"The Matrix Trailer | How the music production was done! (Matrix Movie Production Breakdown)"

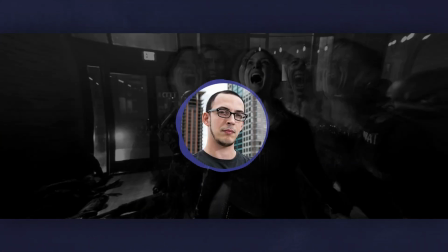This not only makes the song hit harder, but also creates expectation from the viewer about what's going to happen next.
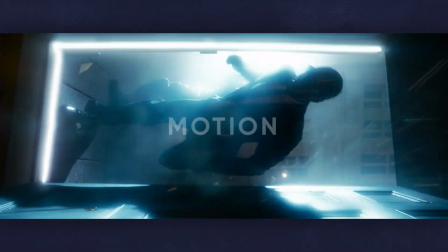This anticipation gives the trailer motion and adds excitement as it goes.
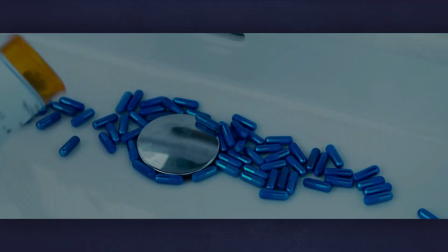The sound effects start out very sparse, and as the trailer goes on, they get more prominent.
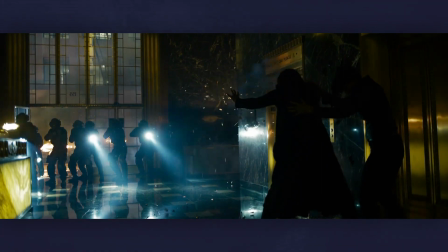By the end, there's a whole rhythm section that wasn't there in the beginning.
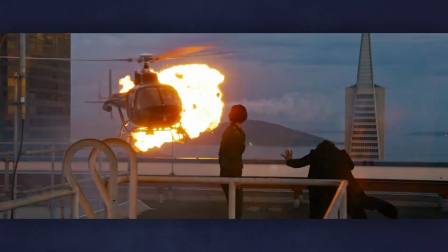This makes the most exciting audio matchup with the most exciting visual section, since this is where all of the fighting in explosions are.
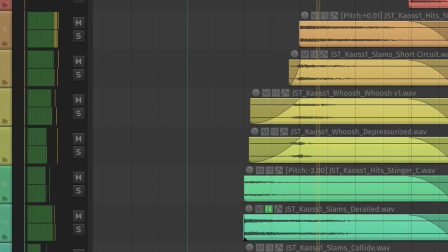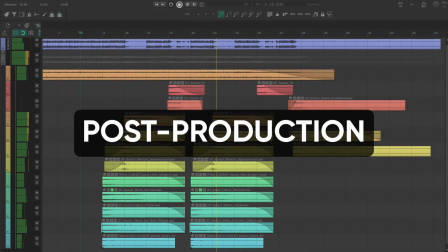I constantly add post-production in my own work to make the important sections hit harder.
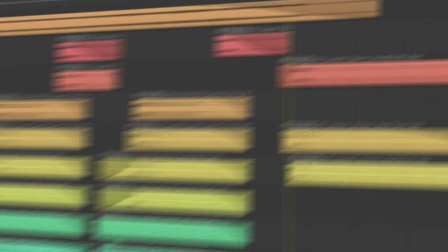Extra drums, slams, risers, and other sound effects make a song feel larger than life.
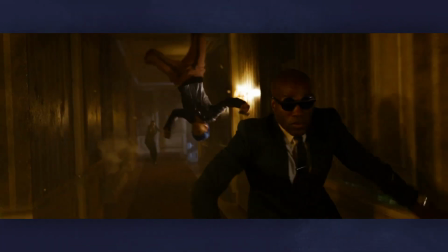This same concept was applied here. By synchronizing regular sound effects with the huge rhythmic hits, those scenes themselves feel more impactful.
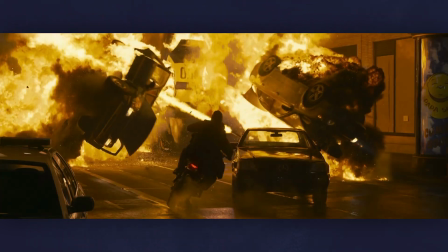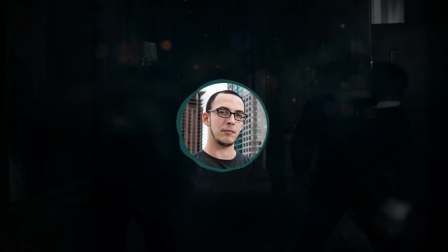And that's it. As I mentioned, everything that makes this trailer so impressive is a technique you can use when you're making commercial music.
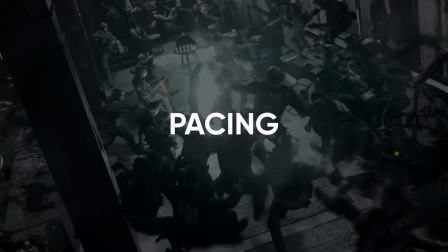The right choices on notes, sounds, delivery, and pacing are what separate an incredible song from an average one.
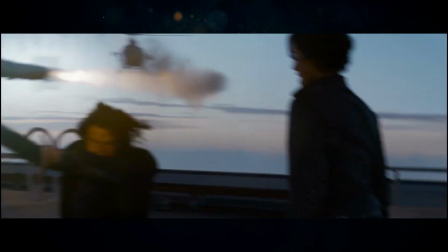I hope other artists take note of this trailer and find inspiration for their own work in it.
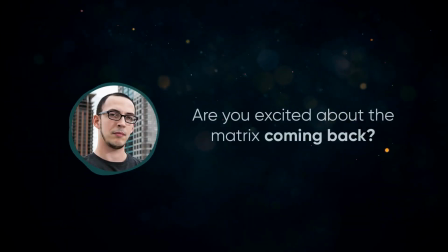Are you excited about The Matrix coming back? Did you find it as exciting as I did? Let me know in the comments below.
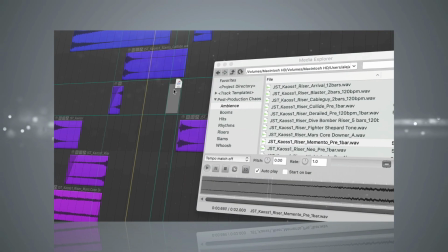Oh, and by the way, don't forget to check out our first ever post-production sample pack by JST.
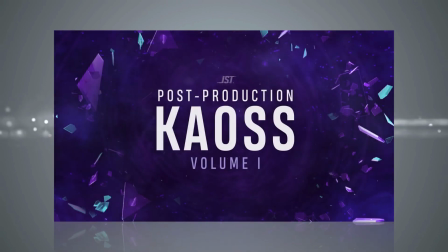It's called Chaos Volume 1,
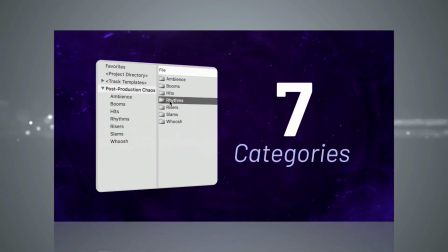and it features over 100 different samples separated into seven different categories with many of the samples synchronized to BPM and key for added ease of use.
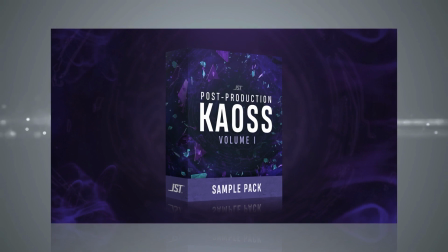If you're tired of wasting time searching the internet for lackluster samples or trying to make your own, this pack has everything you need.
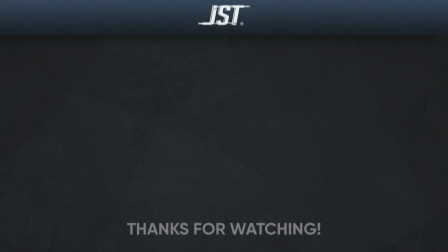Check it out, joystergestones.com. Thanks for watching, and if you liked this video, hit that subscribe button. Don't forget to tap that bell to get notified when we upload new videos. That's all for this one. Until next time, happy mixing.